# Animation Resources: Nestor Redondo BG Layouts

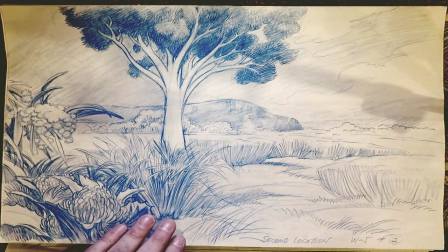(4:15)
Here's another one that is probably Australia as well.
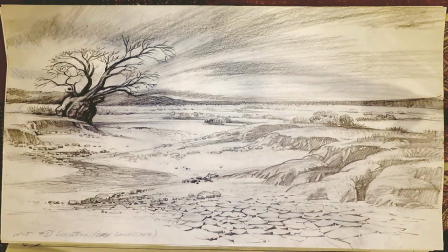(4:22)
I'm just going to start going through them because there's so many here. Now we're in Africa with a dry landscape.
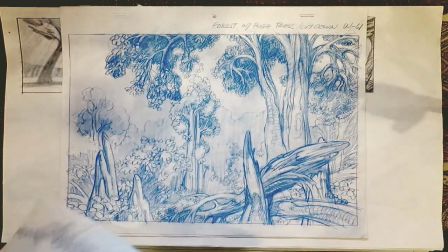(4:29)
This is after global warming, I guess. Forest with huge trees cut down.
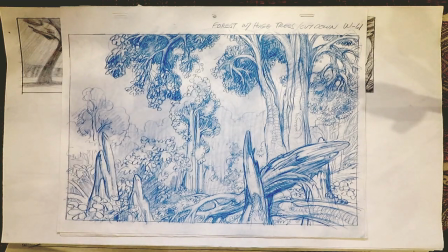(4:36)
This is a rainforest in South America. I don't even know the shows.
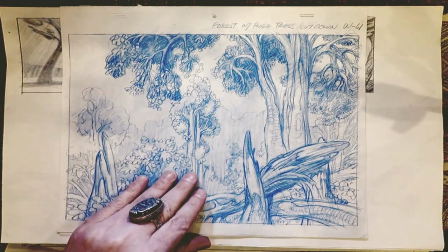(4:41)
I haven't even seen the shows, but by looking at these layouts, I can tell what's being depicted here.
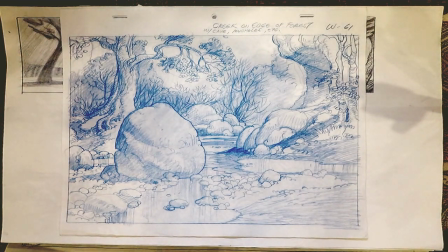(4:49)
A lot of time people put a lot of details into rocks to make them, all textured and everything.
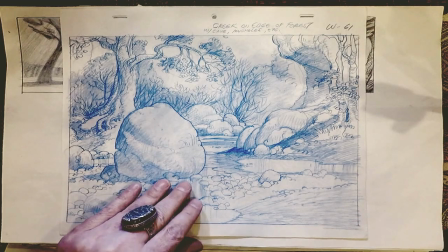(4:54)
He puts just the amount of texture and focuses on the form. Stand of huge trees in the forest.
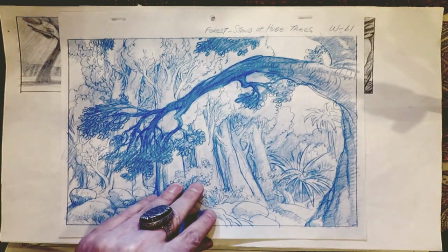(5:07)
Again, just brilliant composition.
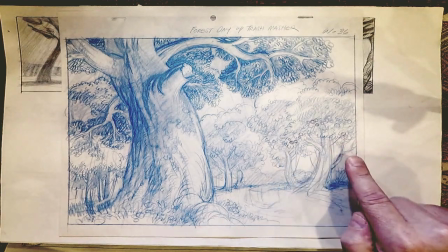(5:13)
Now we've got trees that appear to have apples in them. This is obviously North America,
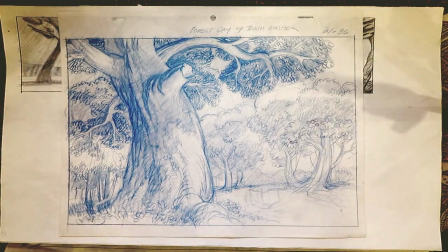(5:20)
a totally different type of forest, but he can render that with the same kind of technique, but with a completely different environment and different kinds of vegetation.
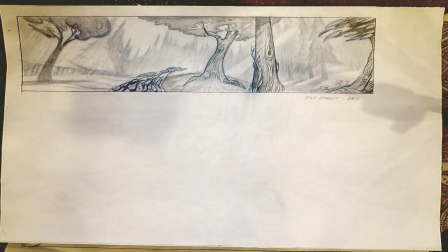(5:34)
Here's an example of a key that he would do for the background artists before the show started. He would do little thumbnail keys that would show the background artist areas that they could stage action in,
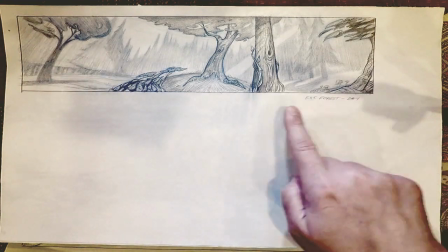(5:49)
and he would leave little open areas like this where the characters could stand and talk, and areas where they could walk and cross behind overlays and that sort of thing.
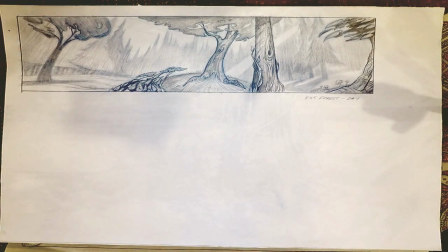(5:58)
He's planned it out so that the background painters can or not the background painters,
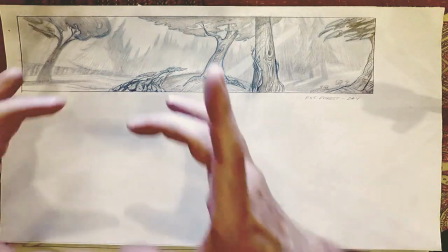(6:03)
the storyboard artists can stage their action by just cutting in to individual parts of this key.
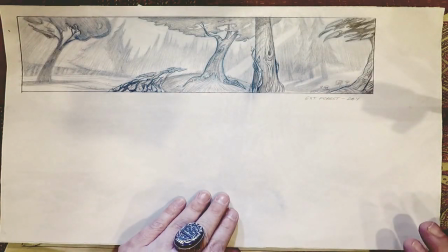(6:10)
This is what would be called a pre-board drawing.
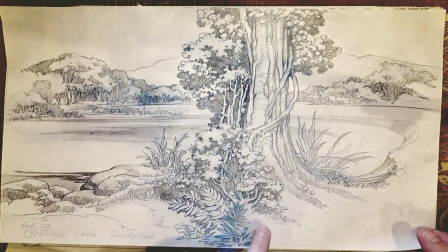(6:17)
Beautiful, beautiful textures. Look at the organic feel and the way the different kinds of plants move in and out of each other.
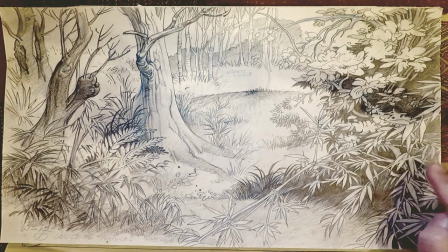(6:29)
This appears to be China. We've got bamboo.
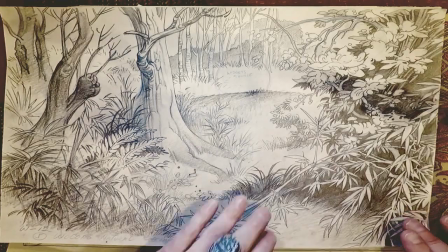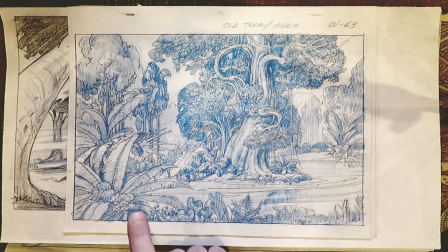(6:38)
Old tree on the river. This is South America probably. Notice the palms and stuff.
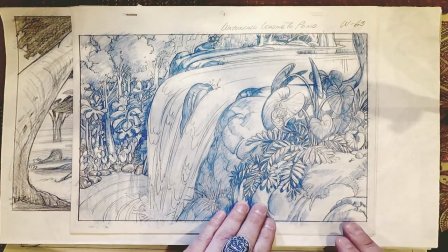(6:49)
Waterfall leading to pond. Now, one thing I have to mention here is that
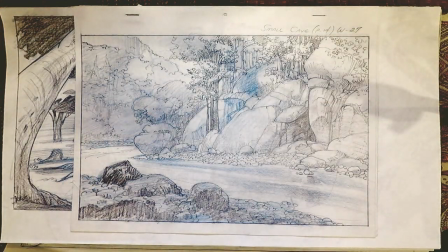(6:57)
they did 65 half hours of widgets and 65 half hours of Mr. Bogus,
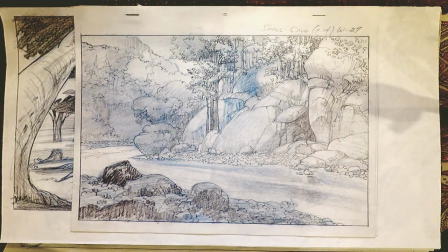(7:03)
and that was done in about 3 years. So that means that he was averaging 2 to 3 of these layout drawings a day, just to give you an idea about how fast he worked.
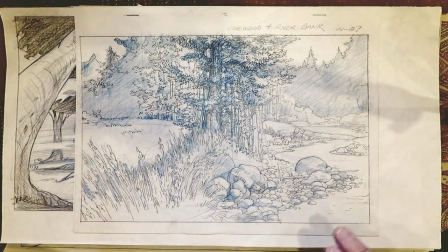(7:17)
There's a pine forest with a riverbank. Look how it leads back,
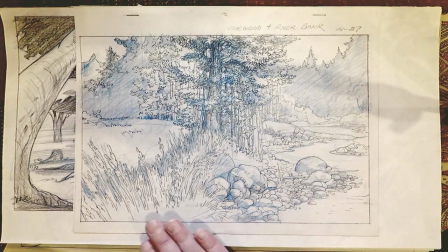(7:22)
how he's got simplified detail in the background and more detail up front in the front to give it a feeling of depth.
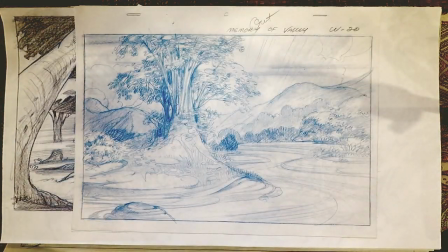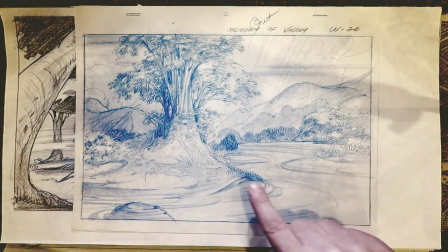(7:36)
Beautiful flowing shapes.
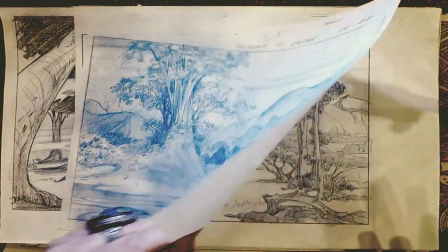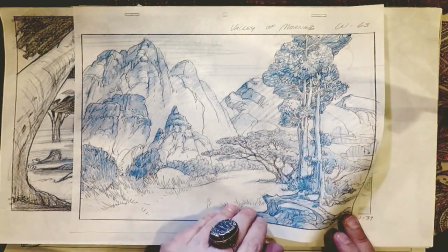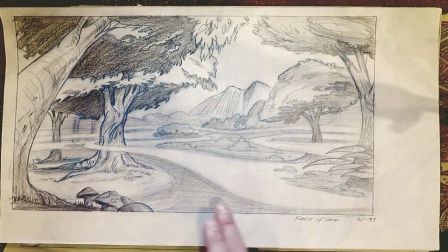(7:51)
Notice how he's rendering the mist going through the forest here,
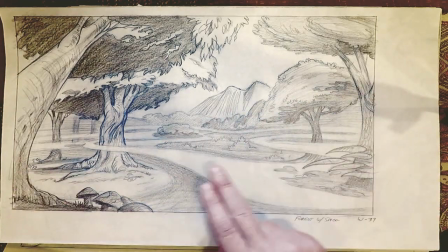(7:56)
and how the trees, you can feel the wind in the trees even though they aren't animating.
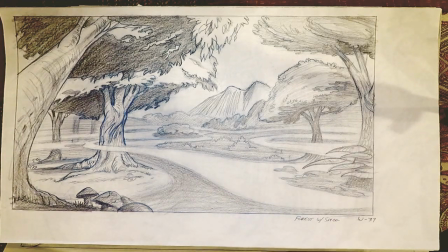(8:03)
And again,
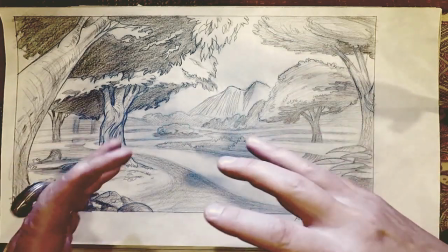(8:04)
very simple but beautiful compositions with nice negative spaces and plenty of room for the characters to move around through it.
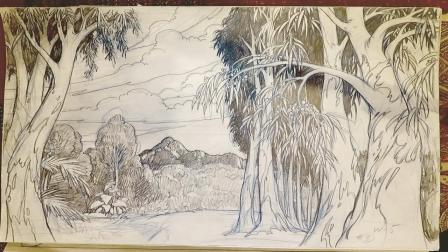(8:14)
Here's another Australian background. You can tell that's eucalyptus trees. Beautiful clouds too.